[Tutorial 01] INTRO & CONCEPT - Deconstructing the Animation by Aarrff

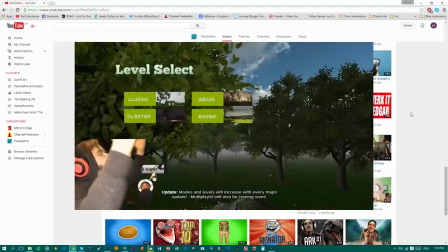233s
Hooch himself is a very expressive person, so there are moments in his gaming videos that he's screaming in response to whatever is happening to him
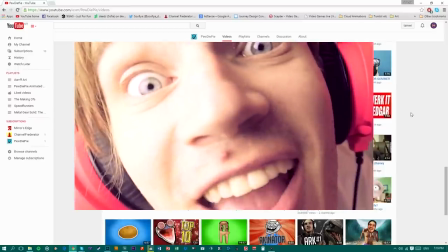241s
in the game so it's as though he's really in the game so those are the moments that we look for shoot for you the easiest scene i can
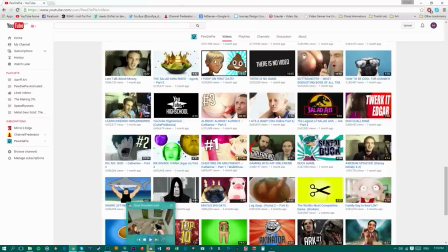250s
think of let me fire it up right now is this scene from grass simulator is stupid
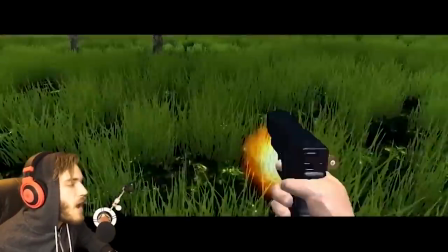256s
take this grass you'll never get me alive infinite ammo
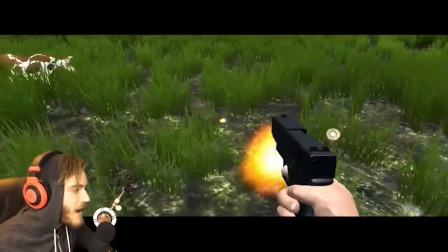261s
slow-mo shooting that grass So when we looked at it and we're hearing it,
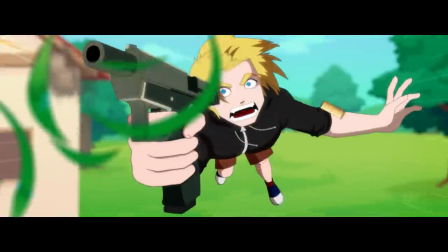266s
closing our eyes, we can just imagine how it could look as an animation.
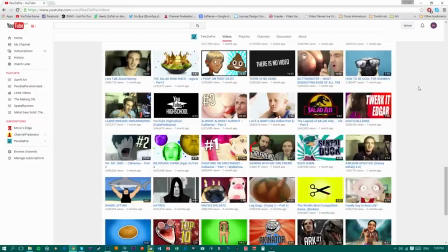274s
So as far as your base material goes, if you can find an interesting one, choose that. And it will make your life so much more easy. If not, or if we need more ideas as to how we can make it interesting, let's go to the next part.
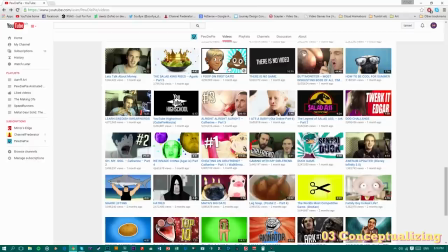291s
So, I'm gonna pick a clip and I know exactly which one I want.
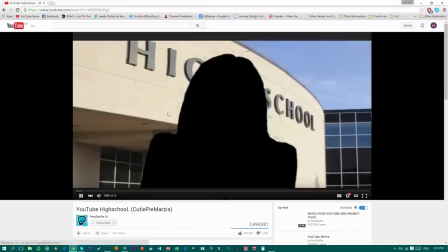297s Today is my first day at high school.
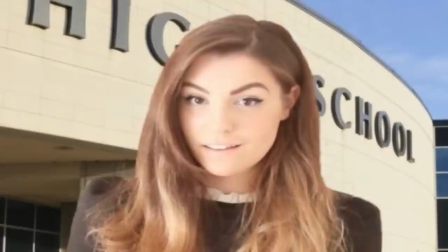303s I can't believe I'm finally here. I'm Cutie Pie Matsya and this is my story.
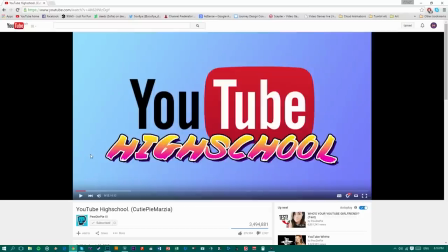312s
Okay, so I'm just gonna take that front part of the video
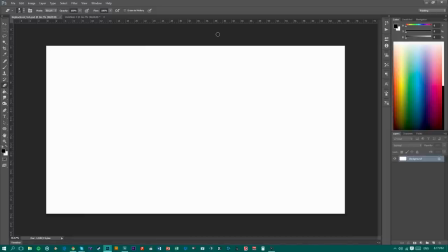319s
and translate it in an animation of how I imagined the animation to be. So I'll try to make this scene as interesting as possible so I can show you how you can stretch your imagination
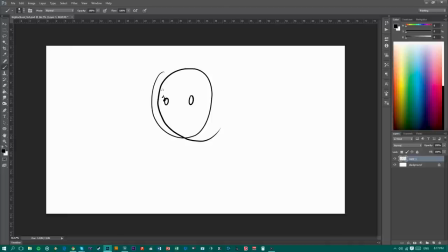335s
with you know something relatively simple so that we avoid doing exactly what he does. Let's say you know you draw her in the middle and then darken her and then she will appear because if it's gonna be
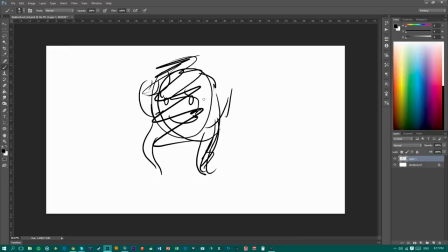352s
exactly the same as the original video then what's the whole point of making an animation so here's what I imagine
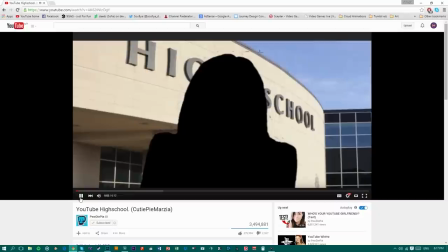361s Today is my first day at high school. I can't believe I'm kind of here.
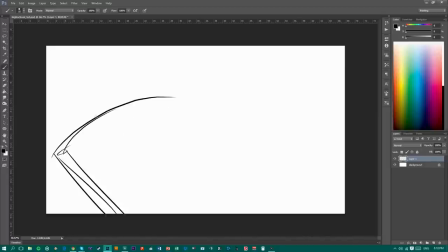369s
So, what I have imagined is her writing a diary. I know diaries are really old school stuff, but I think Marzia would still do something like that.
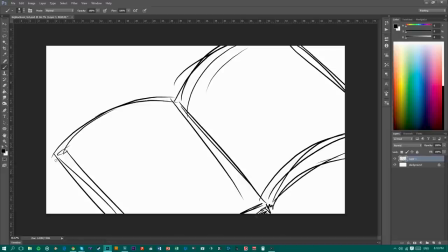385s
But let's just say if I want to make it more true and I have more time, then I will probably make it more modern day, maybe, you know, more internet-y like these YouTubers are.
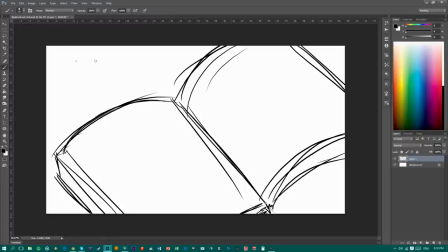401s
So you know, drawing a computer screen and probably making a Tumblr post with the keyboard here to establish someone's writing them. but I won't go with that. I think it looks a bit too square, literally.
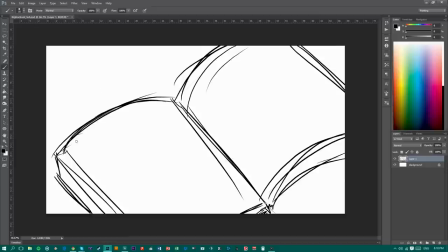418s
It looks too centered and I feel like this diary idea would be more interesting so I'll go with that. At least there will be hand movements and stuff. Right, so I'm gonna speed up my video twice normal speed.
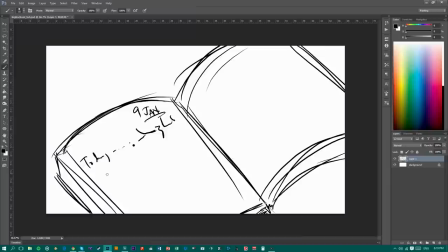435s
So if you want to see what I do in real time in actual time you can slow down this video in the youtube settings